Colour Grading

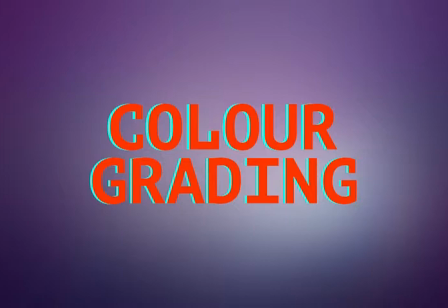Colour grading is the process of editing and enhancing the colour of a video image or a still image in one of three ways, either electronically, digitally, or photochemically. I will edit my clips on DaVinci digitally, a professional editing software in which I can make my film look cinematic and of a high quality.
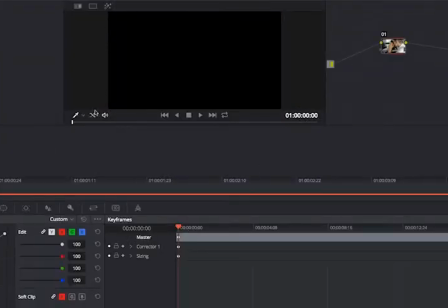In this example, I can make a regular clip taken from the early clips of my trailer and make it a deep blue and reduce the saturation so it
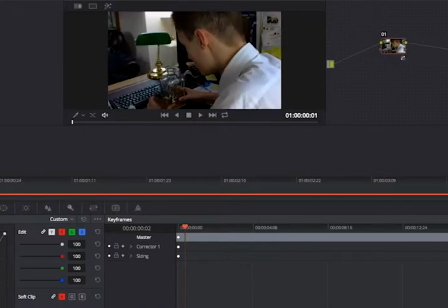has a dark and threatening connotation behind it, perfect for the crime genre. I can also play around with the luminance and colour balance to make it even darker or even lighter if I choose to, depending on what action is taking place in front of the camera lens. I will use a blue filter but lower the saturation for my final film trailer for the outdoor shots,
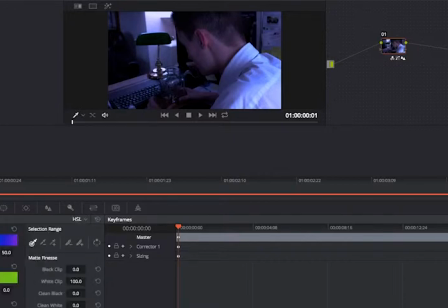or showing two clips that are of a different time so that my film explores different locations and times throughout the trailer,
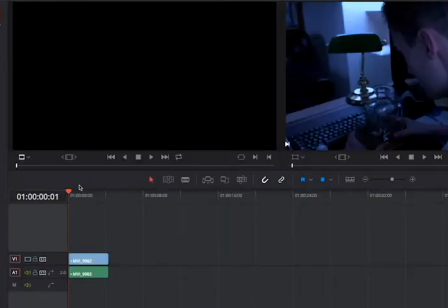like most trailers in the modern film industry.
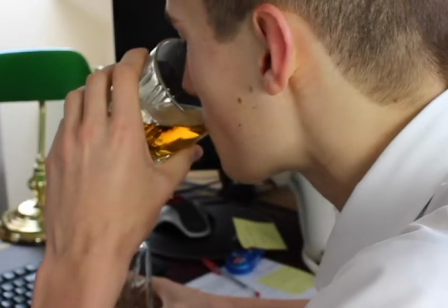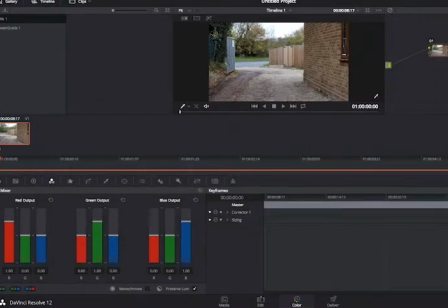In this second example, I can also reduce the curves and increase them, and without even adding a prominent colour, the atmosphere in the scene can change from light and happy to a dusky, conventional scene from a crime film.
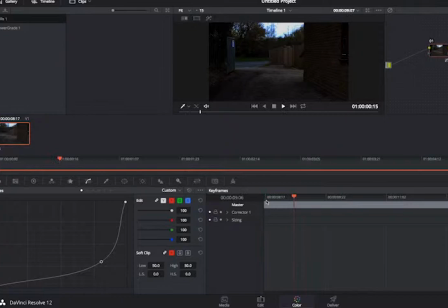Even adding a filter adds to this, and I would use two different colours to separate two clips filmed at the same time for my trailer,
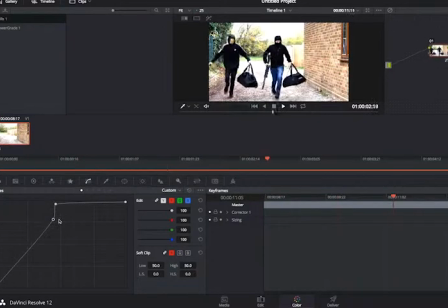so that my trailer doesn't turn into a short film and it explores different locations or the same locations at the same time,
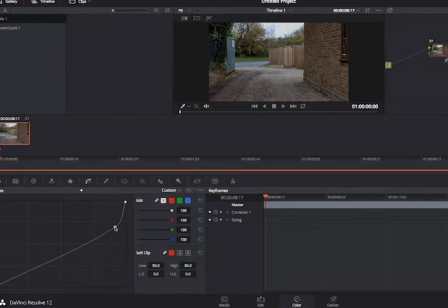and changing between a sort of light, sort of orangey, sort of yellow, sort of faint filter to a deep blue or a sort of dark, really sort of mysterious red can make the same scene shot at the same time,
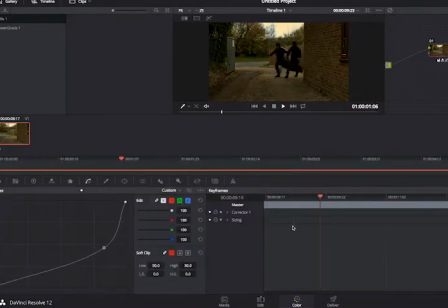but from a different sort of time in the events that's taking place in the film, so that if I choose to have it at the start of the trailer, it could be really light, and this could show a sort of sequence that's happening much like in the actual full-length film.
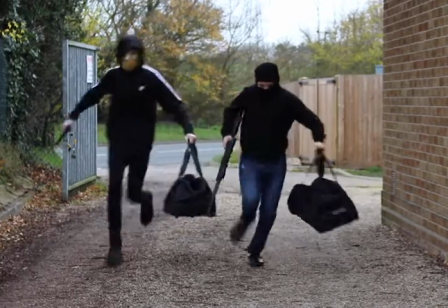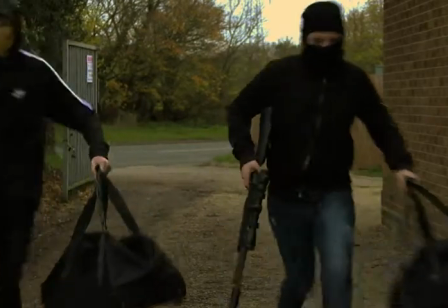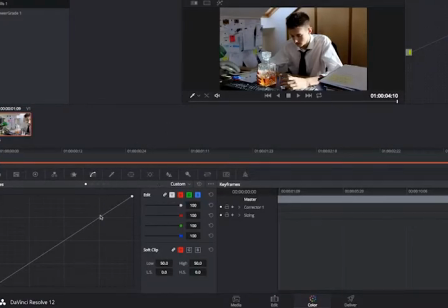Again, in this example, I've altered the scene's meaning to a very evil essence by adding the colour red, which empowers the two other main colours, blue and green.
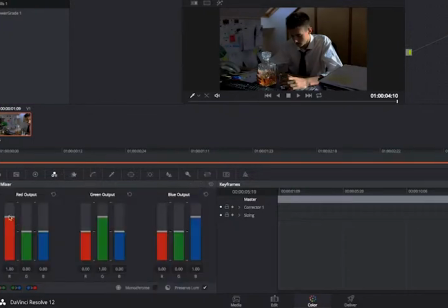Doing this creates an effect to fit the main villain, and it's very simple, and it's such a key part in visual storytelling, and something I'll keep in mind for my post-production process of making my trailer. And in this scene, this is my protagonist, but I can show him as a sort of hero,
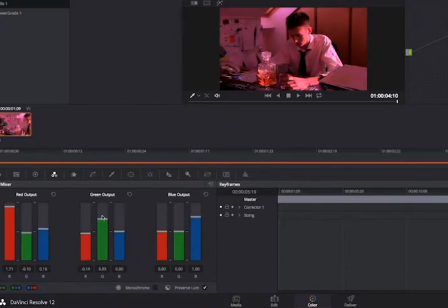but then at the same time I can show him as a villain just by changing the way that the colour is shown in the shot. And also doing this will also help for when I try to portray my villain and my protagonist, which I think can really sort of create a sort of black and white sort of approach to my trailer,
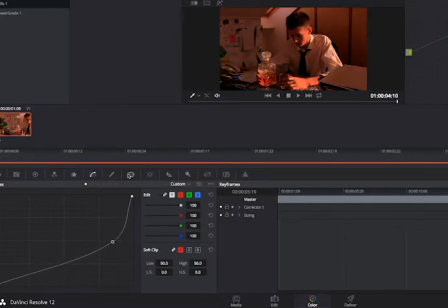so that there's no sort of confusion and it is straight up, much like most trailers that do nowadays,
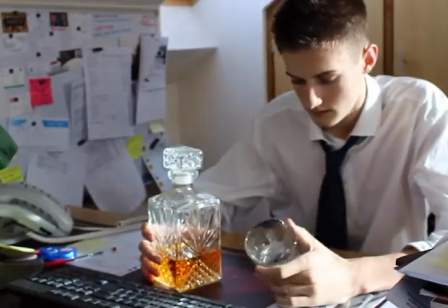because usually you introduce the protagonist and it's usually quite light because he's a hero as such,
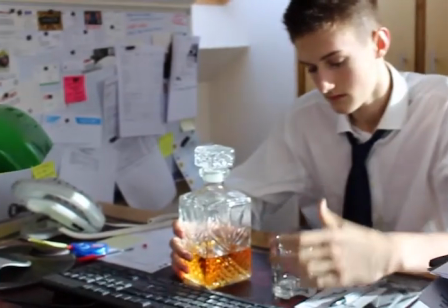and then you're introduced to the villain, who's usually carrying out his proceedings at night time in a sort of dark, sort of bluey sort of colour grading.
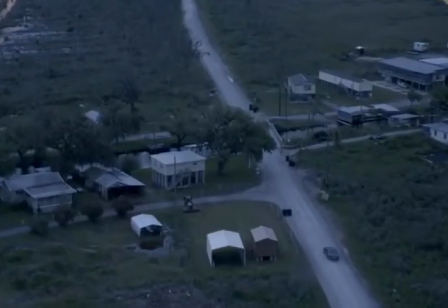Here are a few examples from films that have influenced my approach to colour grading for my trailer.
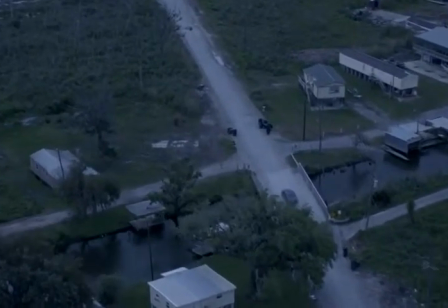People out here, they don't even know the outside world exists.
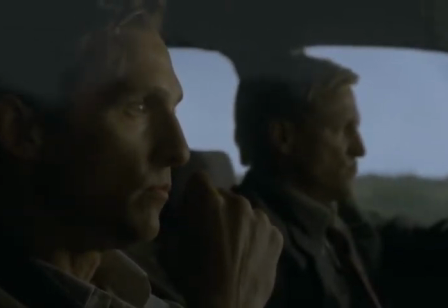Might as well be living on the fucking moon. There are all kinds of ghettos in the world.
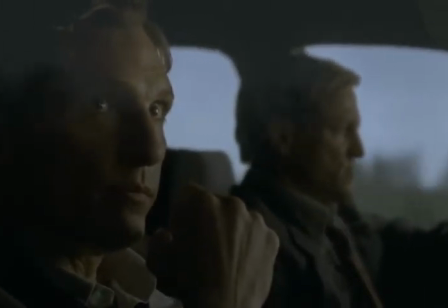It's all one ghetto, man. Giant gutter in outer space.